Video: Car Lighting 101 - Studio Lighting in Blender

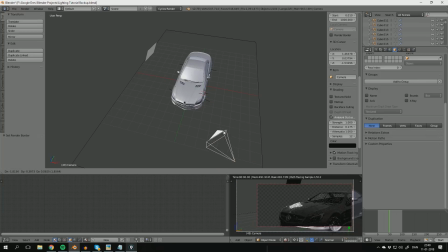(4:06)
So if I start moving the camera around, you see that the reflection changes as well. So if you made this very specific, very complicated lighting setup and you move the camera, everything breaks. So don't do that. Just a tiny tip for the beginners in here.
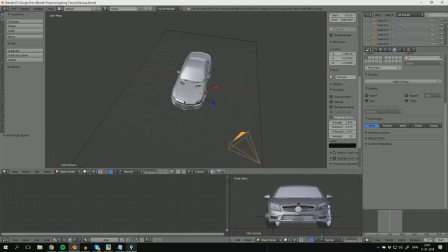(4:22)
So if you want to render a car but you think it's very difficult, try rendering the side of the car, the front of the car, or the back of the car, or maybe the top of the car, because these like 60 degree renders are pretty difficult in my opinion.
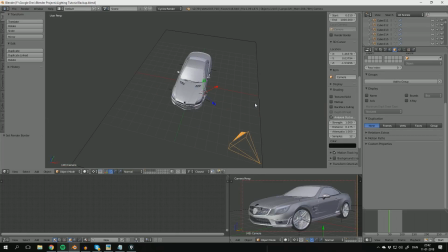(4:37)
So before you go ahead and put in a lot of lights, try thinking about how do you want this to, like, which kind of lights do you want where?
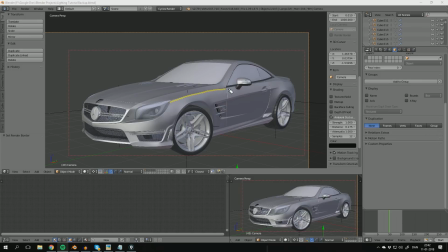(4:45)
Think about the reference images. First of all, we need to like highlight all these edges, these lines, because they're very important for this car, I think. Like all these lines, it also gives some kind of impression of speed. like this line on the bonnet as well. We also want these to be lit down here, like the lines.
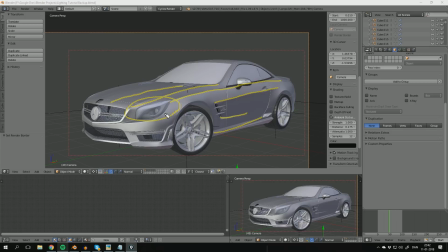(5:05)
We also want some focus on the headlight, because it's very important. There's a lot of detail inside the headlight we want to like show with some nice lighting. And a kind of gradient going, like it's difficult to draw gradients with this kind of tool,
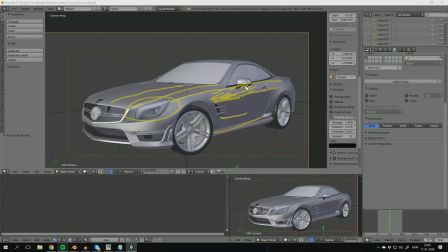(5:22)
but some gradient here in the door, and then a gradient as well on like the windscreen. And of course a lot of rim light. Rim light is very important. Perfect. So I guess we're ready to get into the lighting. Lighting the car.
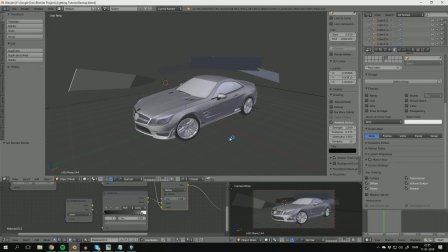(5:41)
Finally. So we are ready to set up the lights for the car. First of all, lighting a car is all about experimenting and trying new stuff. However, like when you're troubleshooting like technology and stuff, only do one thing at a time.
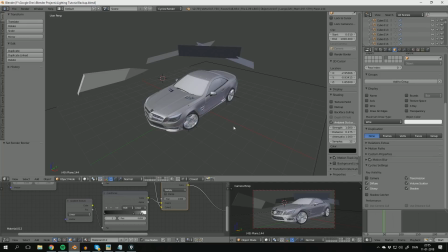(5:56)
If you add like 10 lamps and you think, oh, this is gonna look cool, it probably won't work. Because you don't really know what each lamp does, so it's very hard to like identify the problem afterwards.
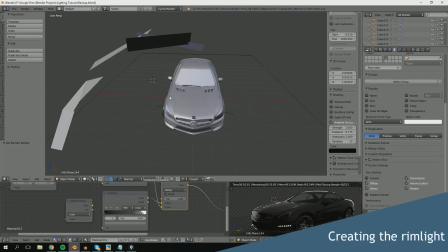(6:10)
So add just one light at a time. So the way I made this, let me just hide some of these.
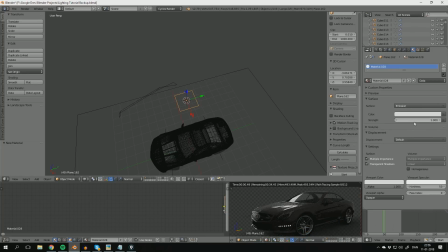(6:16)
Very, very simple. Add a plane, go to the materials tab, add an emission shader, and then you are ready to go, actually.
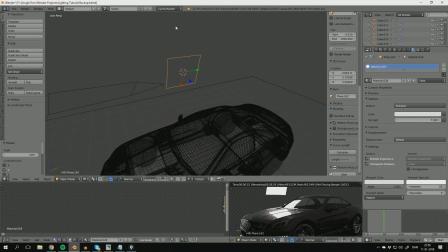(6:24)
Just bump up the strength a bit. So always look at the preview window when you're making lights, when you're setting up the lights for your car.
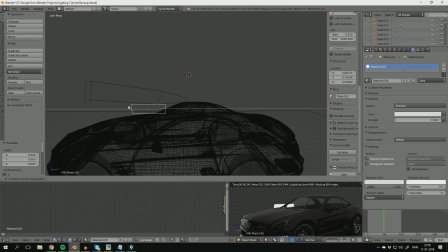(6:33)
Just start by, you know, experimenting, trying to get that kind of rim light.
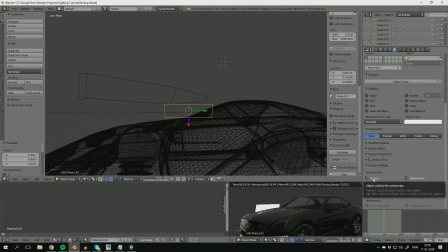(6:39)
And usually it's a good idea to hide the plane, like so the camera does not see it, only the reflection of it.
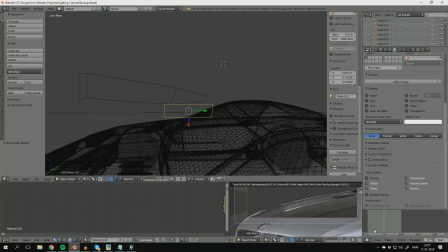(6:47)
So I want this rim light to highlight this edge over here, and then this line as well, if I can make that happen. So try rotating it, scaling it, everything. Well, you can do basically everything.
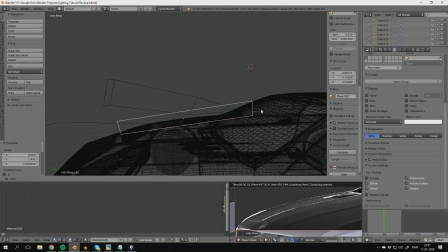(7:03)
There's no rules, so just try some stuff and try to get the reflection you want. So for instance, down here, it's a bit too thick, I guess. Maybe rotating a bit more and something like that would help. But you can also add in a color ramp node.
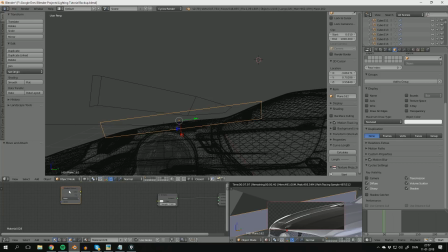(7:22)
A gradient node and then a color ramp node to control that. So let's connect those up, connect that to there. Let's just take a look at the plane. So it's color ramping from like in the wrong direction.
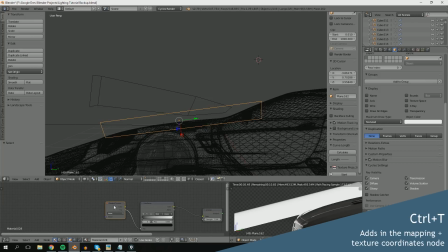(7:38)
So we'll just add control T, this mapping node, set the C value to 270.
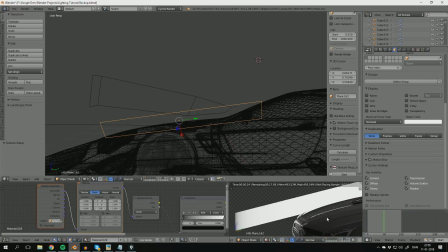(7:46)
And now I can control the fall off with the color ramp node.
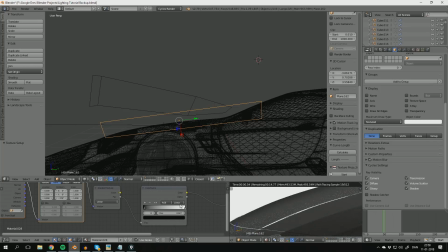(7:50)
So just keep in mind that now the reflection, it's gonna reflect this dark area, like completely black. So if you don't want that, you need to do some fancy stuff with a transparent shade and stuff and something like that.
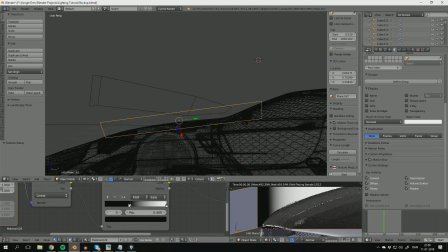(8:03)
You can also just like change this reflection to some kind of grayish color. Then you won't really notice it. So moving on, let's delete this and go back to the old one.